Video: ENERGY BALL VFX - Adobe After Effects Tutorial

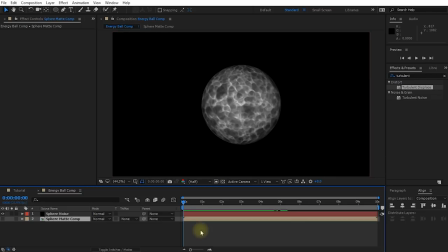Now, because I am actually on the latest version of Adobe After Effects, I technically don't have to pre-compose this layer anymore. But for all of you who are still on early versions of After Effects, let's pre-compose it so you won't have any issues following along with this tutorial. And now that we've pre-composed it, let's apply this mat to the sphere.
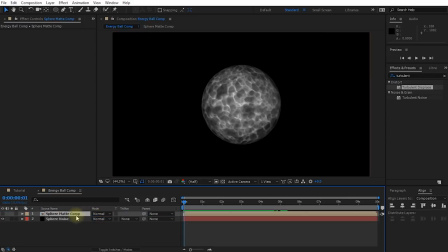Yes. Technically, you could simply drag this new composition above the sphere noise layer and change the track mat option over to alpha mat.
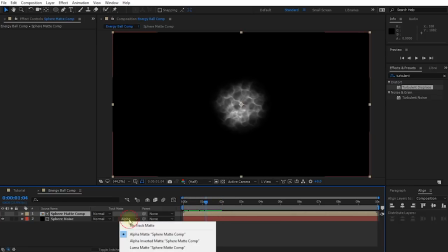And there you go. However, I'm not going to do that. Let's undo all of that and let's drag this layer back to the bottom.
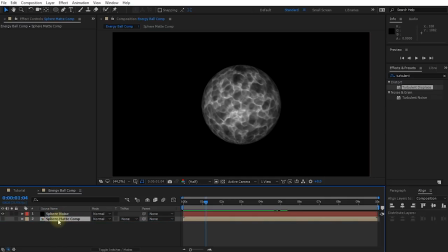I'm instead going to use a set mat effect. I just feel it's going to be a little bit more flexible and it's going to allow us to use this mat on layers where we don't want to cover up a glow or a shine or some other elements that we want to extend past the area of the mat.
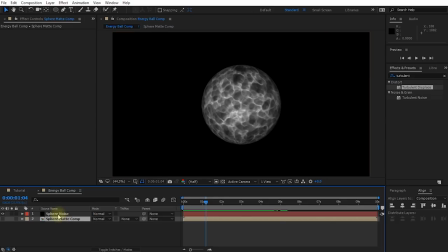Therefore, the way I'm actually going to apply this mat is to reselect my sphere noise layer, come into the effects and presets panel, and let's search for the set mat effect. And you will find this effect in the channel group. And let's apply the set mat effect to our sphere noise layer. And I'm actually going to drag it before my CC sphere.
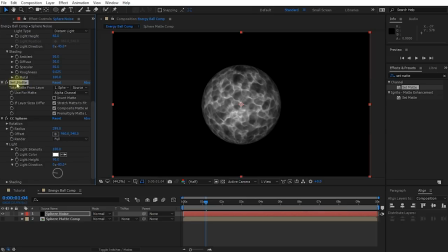So I'm just going to drop it right there. And I'm going to change my take mat from over from the sphere noise layer, which is just the current layer, to my sphere matte comp. And now it's going to apply this layer as a track matte via this effect.
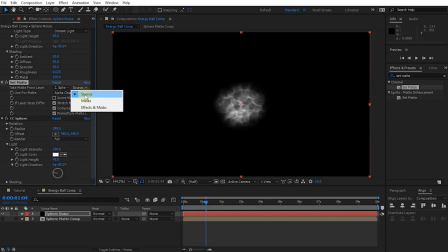And you will not have this drop down in earlier versions of After Effects, but this is why I technically didn't have to pre-compose it, but I'm just going to leave this on source. Don't worry about this for now. Should all work just fine, no matter which version of After Effects you're on. And now if you rewind and play this back, cool, we now have our energy ball appear.
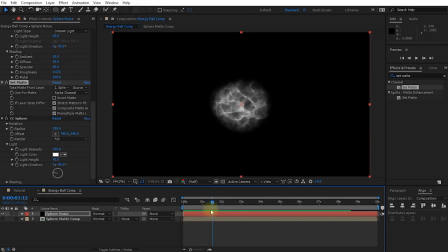However, it does look a little bit boring, like it's being revealed by a mat, which, well, it is, but I do want this to look a little bit more interesting and organic. For that, I'm actually going to animate the brightness of the turbulent noise effect, so it starts out really weak and frilly and kind of fills in as that energy ball develops.
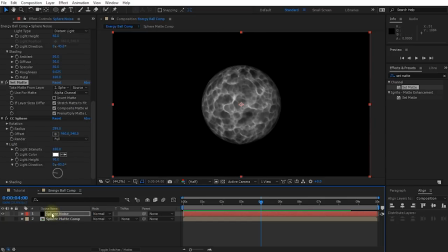For that, let's come to 4 seconds where our energy ball is fully formed. Reselect the sphere noise layer and come up into the turbulent noise effect. And let's set a keyframe on the brightness and the contrast. And let's come back to the very beginning.
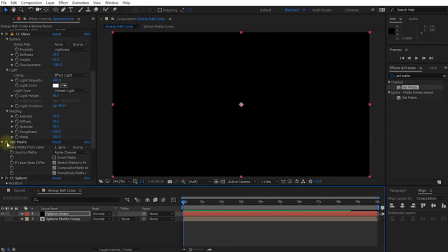And I might temporarily disable the set matte effect just so I can see my entire energy ball. And I'm actually going to jack up the contrast and lower the brightness. So I'm kind of ending up with these really weak strings and just darkening this even more. So what I want to have happen is kind of just that it appears slowly.
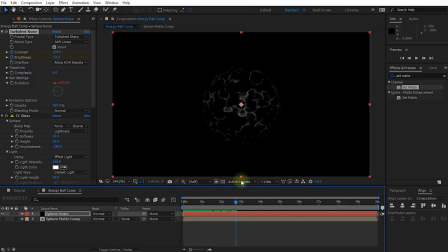So it kind of comes in there, so it kind of organically forms and comes back in. I might actually bring this up a little. I think it's a little bit too dark now. So it kind of forms and then slowly fills in.
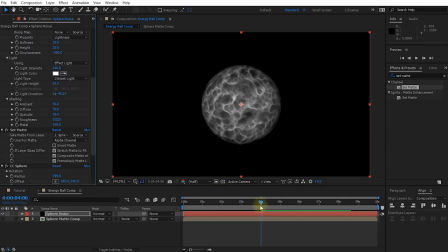And now if I re-enable the set matte effect, should combine those two effects. Cool, that is looking so much better. It just doesn't have that flat matte reveal effect anymore because we combined a number of different layers and varying effects to add a little bit more detail to it all.
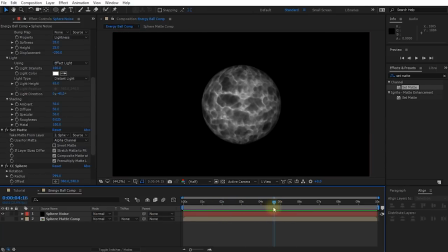Next, I'm still finding my energy ball looking a little bit flat, so I'm actually going to create a second layer of noise and kind of overlay it just to give it a little bit more volume, just look a little bit more interesting. For that, let's simply duplicate the sphere noise layer.
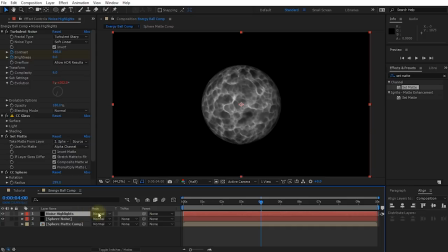And I'm going to call this layer noise highlights. Let's also change the blend mode from normal over to add.
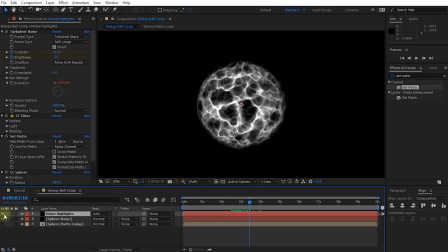And this will make your entire energy ball just a bit brighter because right now both of those noise patterns are exactly the same. So what I want to do on my noise highlights, I want to come up into my turbulent noise effect. Let's expand the transform properties. And this offset turbulence allows you to kind of shift this effect off a little bit.
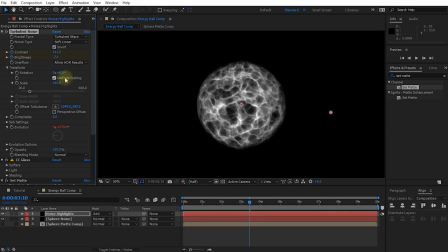So I'm actually going to shift this over. Might actually also scale this up just a little bit. So we have kind of two layers of noise on top of each other. And what I might also do, let's press U to reveal the keyframes and press K to jump to the next keyframe.
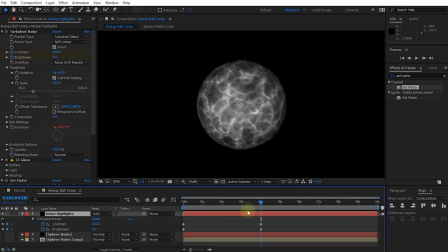And let me disable the bottom sphere noise. Actually on this top one, I kind of want this to be a little bit more contrasty.
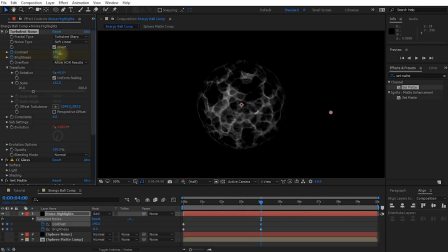So I want to push in a bit more contrast and maybe lower the brightness a little bit. I just want like a few really, really strong streaks standing out in the end. So I'm just going to tweak these a little bit.
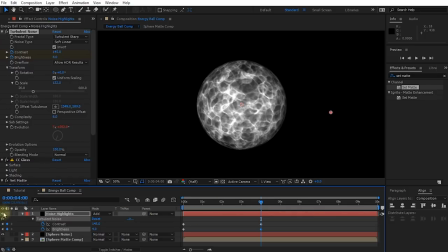Now if I re-enable the base layer, I kind of just have these bright little tracks just over the top of it.
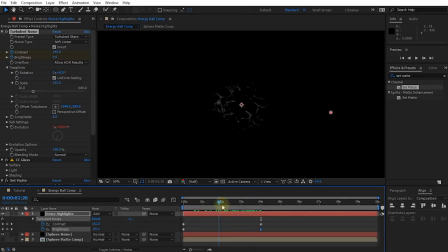So that actually just looks a little bit more interesting. So it looks a little bit more volumetric, just like there's a little bit more going on with that effect.
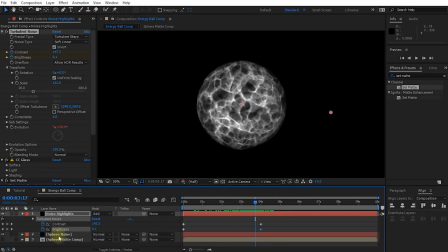And if you are looking for something slightly different, you can always come back onto your base sphere noise and then the turbulent noise effect. Just change the fractal type or the noise type from, let's say, soft linear, maybe to block. So you're kind of getting a little bit more of like a digitally feel, and obviously you can kind of keep tweaking this.
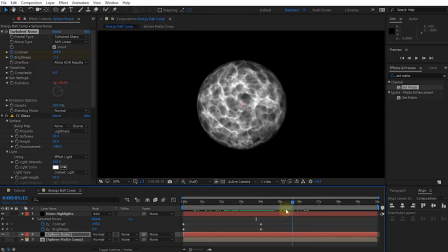I think I'm just gonna keep it on soft linear for now. I kind of do like this effect. Let's rewind our composition and play back what we have so far. Cool, and that is actually looking really nice.
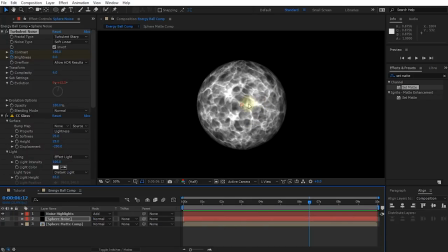Next, let's add a little bit of shine so that it looks like there's energy radiating from the core of this energy ball outwards. For that, let's simply duplicate the noise highlights layer. And again, this is going to make it even brighter. Let me actually rename this layer to noise highlights shine.
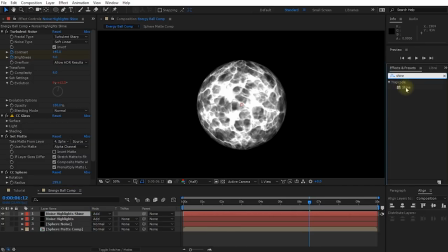And depending on what you have available, if you have trap code shine, that is a great effect to apply to this layer. If you don't have this effect, you can also apply a CC radial fast blur effect. So let's do that. And in the settings for this effect, make sure you change the zoom from standard over to brightest.
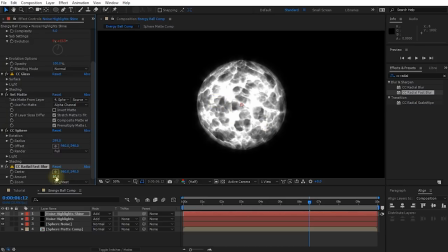So only the brightest area of this layer are going to start shining, and then you can kind of jack up the amount and you're kind of going to create this really cool shining effect. And what's great about this setup is that if you scrub through this, you will see the shine animate.
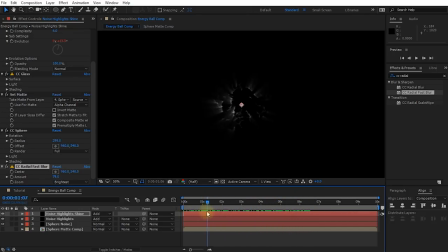So you're kind of getting these really, really bright sparks just where the brightest parts of these highlights sit.
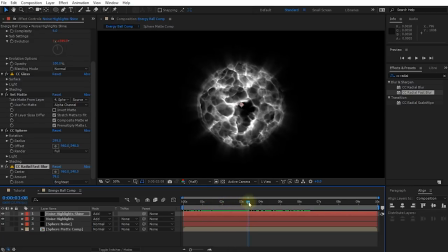So that's actually looking really, really cool. Just kind of forming and building up this energy ball.
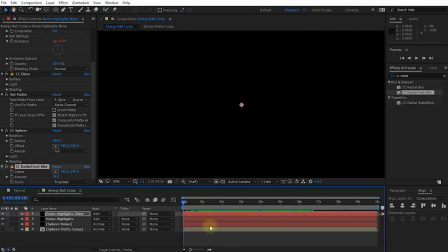So that's really nice. Let's play this back. Cool, that looks really nice.
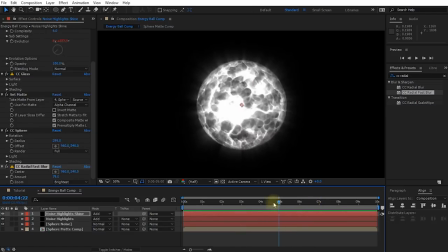One thing that I'm still finding lacking with this energy ball though is that once it's fully developed, I would imagine that in the core, it's got this really hot piece of energy right in the center. And right now it's kind of a little bit fluffy because the energy kind of moves about everywhere.
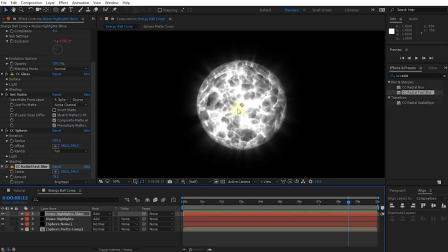I want something that's really nice and solid to tell me that in the core of this ball, there's a huge amount of energy. We can achieve this by adding a light flare and a little bit of flickering right into the center of this energy ball.
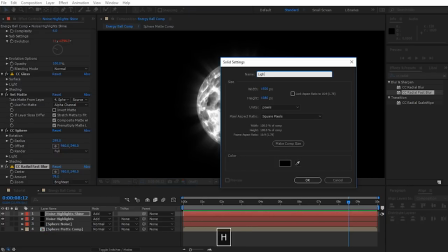And for that, let's again create a new solid layer. I'm going to call this one Light Flare and let's hit OK.
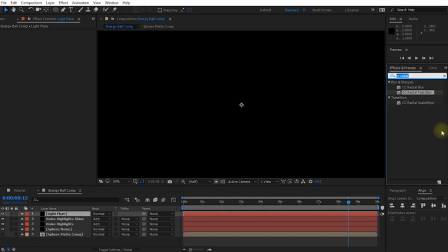And let's go into the Effects and Presets panel and search for the Light Flares effect. The Light Flares effect that I'm going to use is the Light Flares effect from the Ignite Express plugins pack. You can download this pack for free. Again, I'm going to put a link to that down in the description of the video, so you should have this effect available once you've installed the plugins.
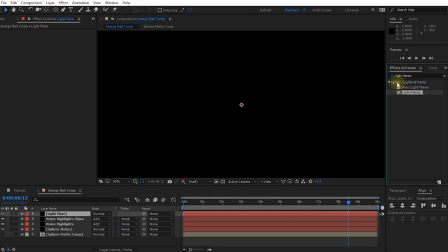So let's simply apply the Light Flares effect from the Ignite plugin pack to the Light Flares layer.
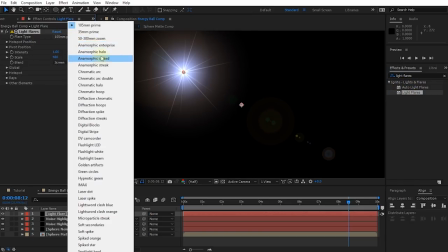And flare type, I actually want to change this over to anamorphic streak.
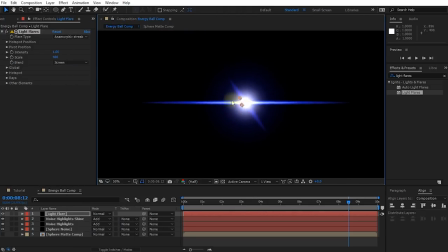So this gives us this really hot streak, and I'm going to place that right in the center of my composition. And let me also change the blend mode on the light flare layer over to add.
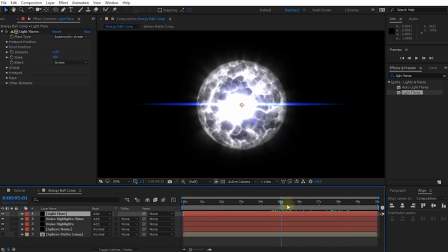So now we've got this light flare sitting right in the middle of our energy ball, and it's actually looking really nice. I do find the lens flare just a little bit too wide though. So what I'm going to do in the light flares effect, let's expand the rays option. And I think I might actually reduce the length scale to maybe 0.7.
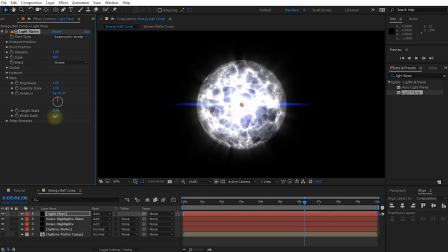And I might actually do the same for the width. I don't want it to be too prominent.
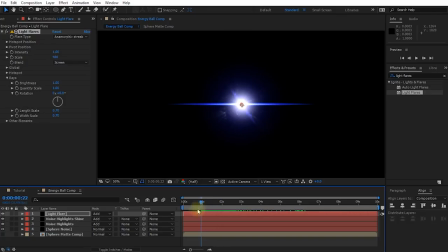So that looks a little bit better. So now the next thing I need to do is I need to animate this lens flare to kind of come in with this energy ball.
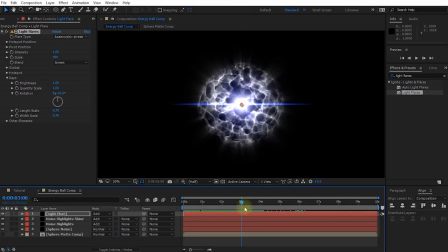So at probably about 3 seconds in, just want to have this lens flare appear just a little bit earlier. I think that actually looks all right. Let's enable the stopwatch icon for the intensity on the light flares effect.
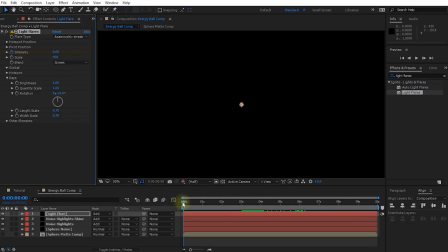And let's come to the beginning and let's crank this down to 0. So now we have this energy ball kind of appear and come out of nothing.
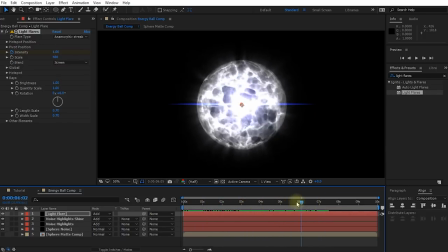And that actually looks pretty cool. Maybe what I want to do is I might actually jack the scale up. I'm finding the center is a bit too low. So maybe I'm going to jack this up to about 1,000. Yeah, that looks all right. But I think now I need to reduce the length scale a little bit.